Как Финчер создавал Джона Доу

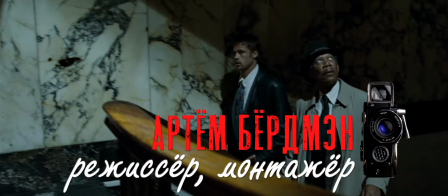0:00 Всем привет, с вами Артём Бёргман и уже по некой традиции мой верный наставник и друг Дэвид Финчер.
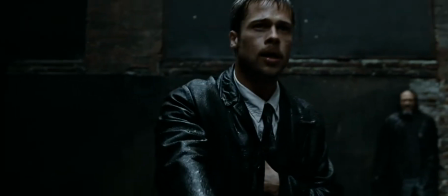0:07 Сегодня я решил чуть вернуться назад в карьере Дэвида и поговорить о его первом удачном проекте, а именно о фильме 7.
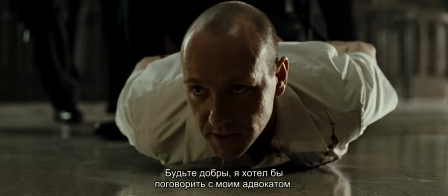0:15 В частности, я бы хотел остановиться на визуальном представлении персонажа Джона Доу, одного из лучших маньяков за всю историю кино.
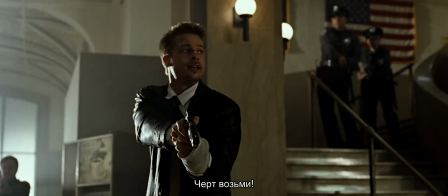0:23 Из этого видео вы узнаете,
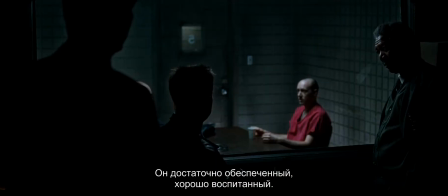0:25 как Финчев создавал зловещий рисунок персонажа Кевина Спейси и какими приемами он это делал.
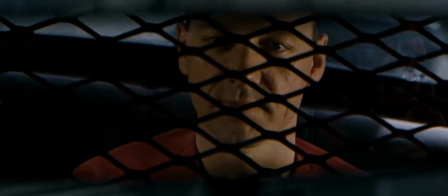0:32 А вы пока подписывайтесь на канал, потому что здесь вы найдете уникальные режиссерские анализы и совсем бесплатно.
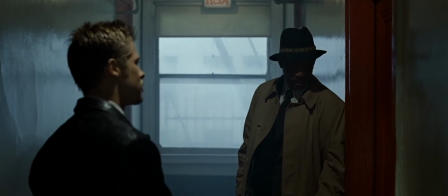0:41 Дэвид мастерски держал интригу убийцы до самой сцены в участке.
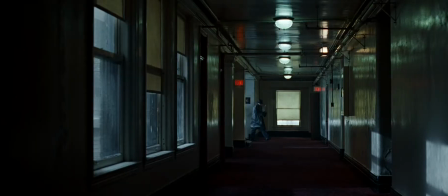0:46 При первой встрече маньяка с Дэвидом и Уильямом, Джон Доу в основном показан на общем плане.
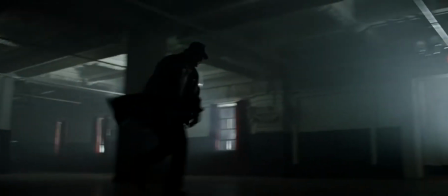0:52 При этом шляпа на голове персонажа одета не просто так. Этим Финчер еще больше скрывал в тени героя Спейси.
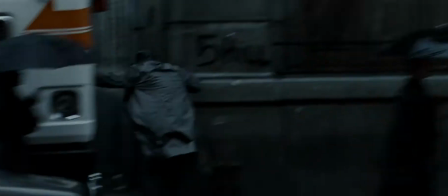0:59 У нас нет возможности разглядеть убийцу, и это создает дополнительную интригу, и к тому же добавляет персонажу зловечности.
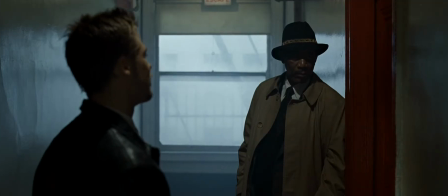1:08 Стоит заметить на преобладании красного цвета в интерьере. Этот цвет единственный ярко выраженный в сцене.
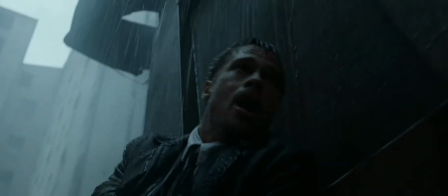1:15 Он подчеркивает опасность убийцы. В этой сцене Джон бьет Дэвида ломом по голове, и мы не видим его лица.
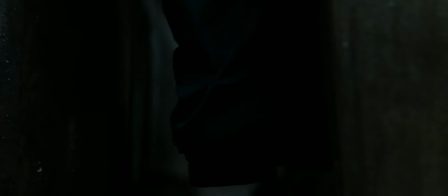1:22 Затем мы видим крупные планы ног персонажа. Все эти кадры максимально обезличены.
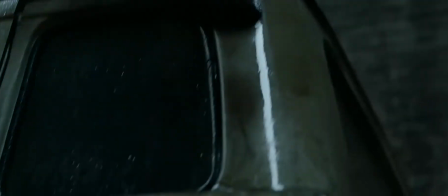1:28 У зрителя не создается контакт с персонажем. Джон выглядит всесильным призраком, которого не только нельзя поймать, но даже и увидеть.
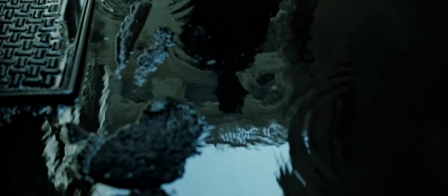1:37 Теперь очень интересный кадр с отражением, в котором мы видим темную фигуру героя Спейси. Персонаж наступает вперед, и это создает психологическое давление, но при этом мы все так же не видим его лица.
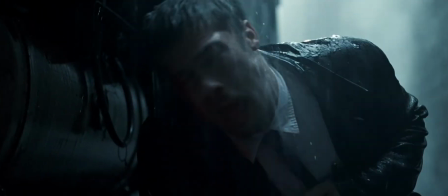1:51 Джон оставляет пистолет на детектива, и далее один из самых экспрессивных кадров за всю историю кино.
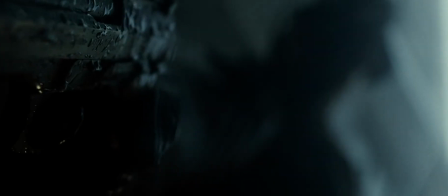1:58 Фокус находится на пистолете на переднем плане, но тот занимает очень маленькую область изображения. Большая часть кадра отдана фигуре, которая находится в сильном расфокусе. Глубина резкости в кадре совсем маленькая, и мы по-прежнему не видим лица персонажа.
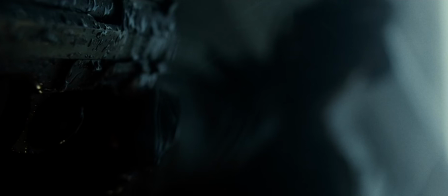2:17 Темная фигура в расфокусе создает образ безликого дьявола. Сам факт фокуса на пистолете, а не на персонаже, сообщает нам, что оружие важнее, чем герой, и возникает отождествление темной фигуры с пистолетом.
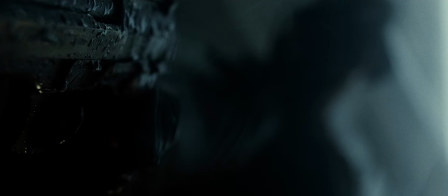2:33 Джон Доу бесчеловечный убийца, и этот кадр это подчеркивает. Элегантности этому шоту добавляет дождь, который создает атмосферу Нуара, и добавляет изображению дополнительную динамику и холодность.
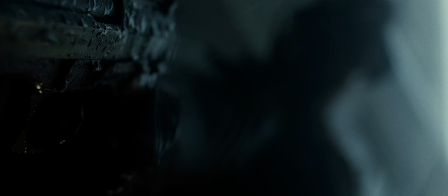2:46 Важно также отметить нижний ракурс съемки и диагональную линию пистолета, которые вносят в кадр напряжение.
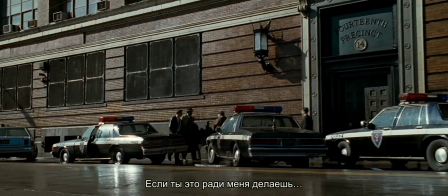2:53 Теперь перейдем к этому очень хорошо поставленному кадру. Детективы идут в участок, камера следует за ними.
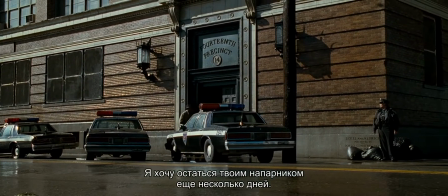3:01 Они заходят внутрь, и теперь происходит перенос внимания на передний план. Из такси выходит Джон.
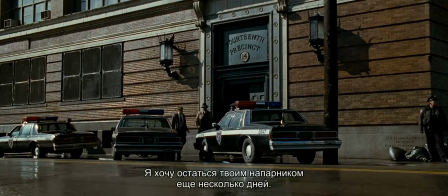3:08 В этом кадре мы видим континуум движения во всей его красе. Камера перемещается с одного объекта внимания на другой.
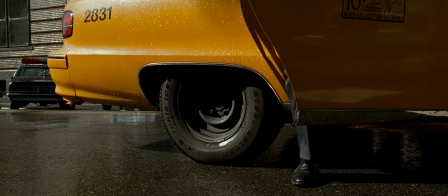3:17 При этом движение камеры выглядит здесь мотивированным и ведет нас к персонажу Спейси.
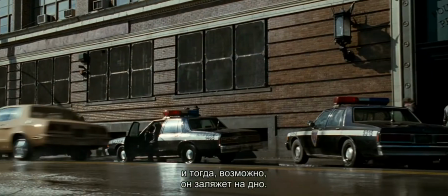3:23 Важно сказать, что детективы в этом кадре говорят об убийце и выдвигают идею, что он может залечь на дно.
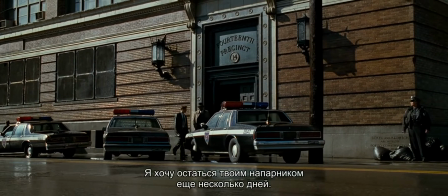3:30 В итоге движение камеры здесь обосновано драматургически. Оно связывает слова детективов и появление убийцы.
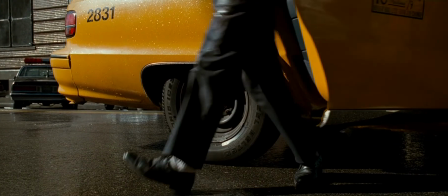3:38 В этом кадре мы вновь видим ноги персонажа, и такое его представление сохраняет интригу и также его обезличивает.
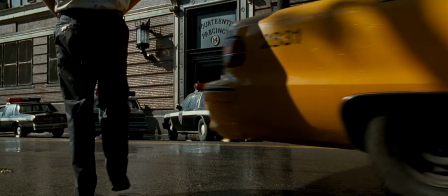3:47 Далее герой Спейси идет в полицейский участок, и мы видим его только со спины.
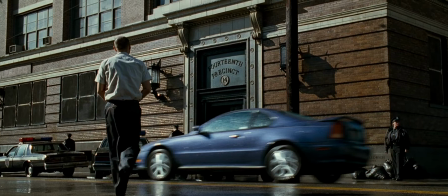3:51 У нас все так же нет активного контакта с персонажем. Он остается для зрителя тайной.
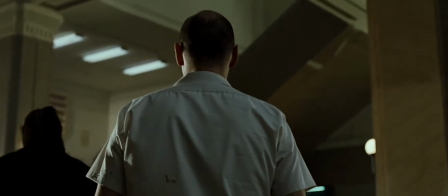3:58 В этом кадре мы следим за персонажем со спины. И обратите внимание, что Финчер подчеркивает кровь на рубашке героя. И лишь затем камера поднимается вверх на затылок.